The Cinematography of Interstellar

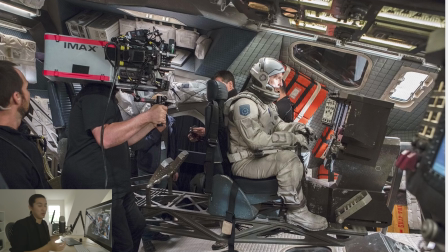(4:02)
Now, in space, the IMAX camera kind of floats around, so it's probably it's probably really difficult to film, I would have to imagine, but you don't have the gravity, at least, of Earth. So he had to deal with gravity. So this IMAX camera is, of course, very heavy. I would imagine semi-short takes, and maybe just a great workout in general.
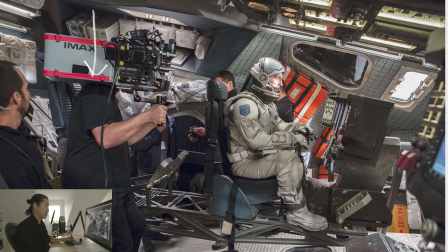(4:19)
If I carried an IMAX camera all day, like walked a couple blocks, that would be really good exercise for me.
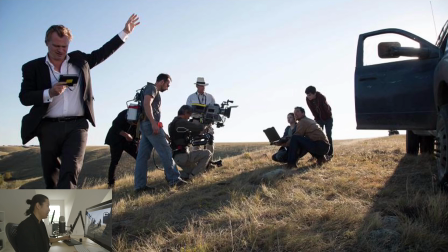(4:24)
I should probably do something like that. Here's the IMAX camera again in a Steadicam situation. You can see that the sun is coming from like this direction, or it's like right here. So they're basically putting the sun like behind them in this shot, and they're kind of looking down, probably framing a shot like this.
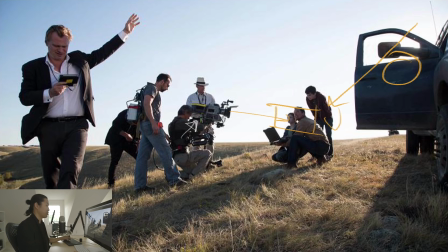(4:40)
And not everything is handled, so they wanted to probably mobile sticks here. It's like, look at the terrain, it's just easier to go frame up a shot with the Steadicam. And here is Christopher Nolan probably saying like, hey, look at my hand, look in that direction. They're looking at where the drone is, or the drone flying around in this shot.
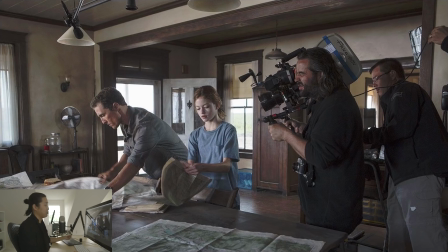(4:58)
And really, there was going to be very few B-roll shots, but here's a cool shot of them in the house. I think this is a beautiful photo, whoever took it. And here is Hoyte handheld with a good old Panavision anamorphic 35 millimeter camera.
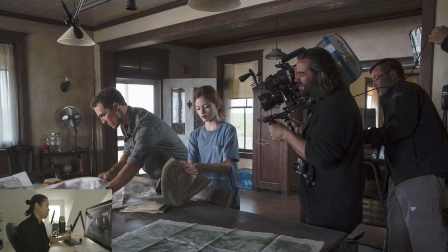(5:14)
And the focus pulling and the handheld work on this is so amazing. It feels right. It feels real. And wow, he's holding what is it? Some sort of film camera. It looks like a Nikon like F2 almost. I think I own a similar camera to that.
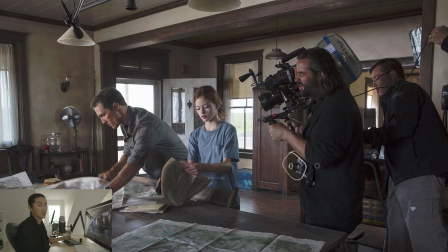(5:29)
Maybe it's a Leica, and I just don't know what I'm talking about. I don't know much about Leica. If you guys are Leica heads, I don't know much on that. And the old Sekonic light meter because you're shooting film. So pretty cool. That's a little look at the context of making it. Here's our boom operator. This is a beautiful photo. This set's really cool. I really like it. Is this a real set outside?
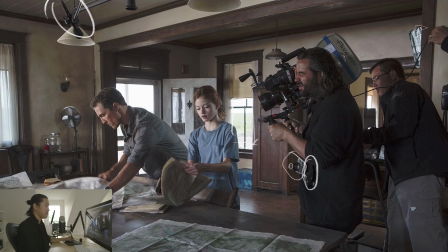(5:45)
Is that real exterior? Little peek of a Chimera here. Looks like a Joker 400 with a small Chimera with DOP choice grids on it, giving it a little hair light. But we are not going to be doing a lot of breakdowns in that level. We're going to look more into the images, right?
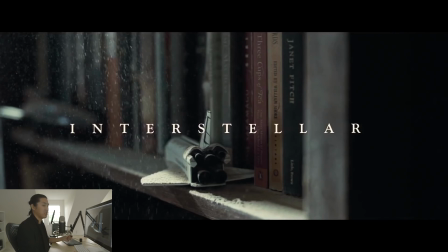(6:03)
More of that. So Interstellar, again, this is going to be just full of spoilers. It's going to be an overview of the entire movie. Here's one of the opening frames, and this is very Christopher Nolan, is to give you kind of like a visual metaphor for the entire film right here. I think there's a lot going on here. It talks about seeing the space shuttle, which is,
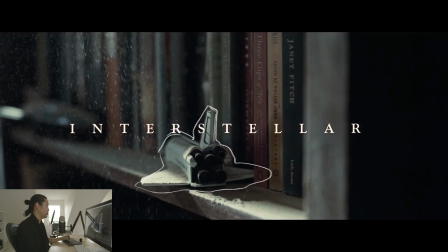(6:23)
in this point in history, the world has gone to such despair that they can't afford to spend money flying and going into space and exploring. And that's true kind of now and where we are in 2016, that I think NASA has gone private.
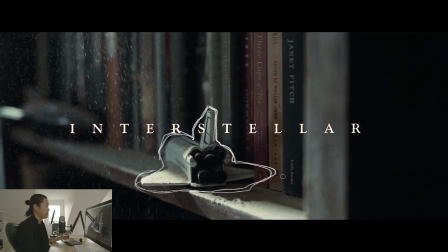(6:39)
I don't think it's funded by the US anymore. I don't know that much about NASA. And this reminds me of Tomorrowland, which is a Brad Bird movie, I think. I watched that. Claudia Miranda shot it. I interviewed some people about that movie. And it was a similar premise where NASA is becoming just not valued.
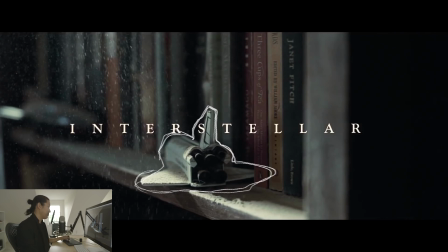(6:56)
And we see that the ship here is on the bookshelf, like literally shelved. And there's debris on it. There's dust on it. And this kind of just sets up the scene. It's like space with this dust on it, like what's going on. You know, I think it's a pretty cool way of opening.
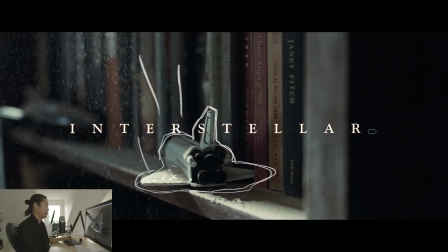(7:11)
And I think Christopher Nolan does a great job of really making like kind of poetry, visual poetry, and telling a lot in each frame. And even these book titles probably mean something, but I'm not much of a literary person to know.
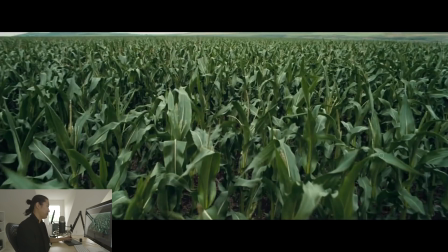(7:23)
One of the first shots we see of Earth, you know, and Earth is a planet. So let's start there. You know, it's our planet. It's the one we live on. So it's like, oh, it's like the human planet, but it's a planet just like the other planets that they go and visit. So I think that's important to see Earth in the bigger context like they're probably presenting it. And where is the horizon?
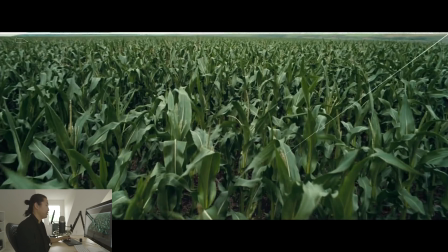(7:40)
The horizon's right at the top of the frame. And that's very interesting because there's no sky, right? It's just all grass. So you open on it, it's like, oh, this seems like a nice looking thing. It's like these bright green grass corn stalks. It's like, wow, looks like a healthy, beautiful place.
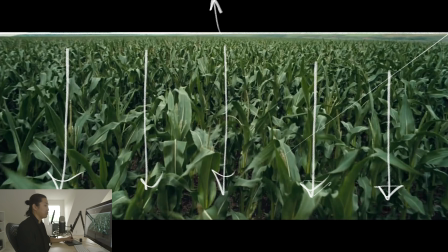(7:57)
And this is Earth. And I think that's the intention at first. And there's wind blowing and you're pushing through it.
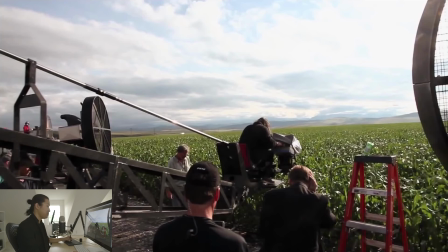(8:04)
And there's actually a pretty cool still of Hoyte shooting it. So again, their horizon, they kept it very, very, very, very high in their frame.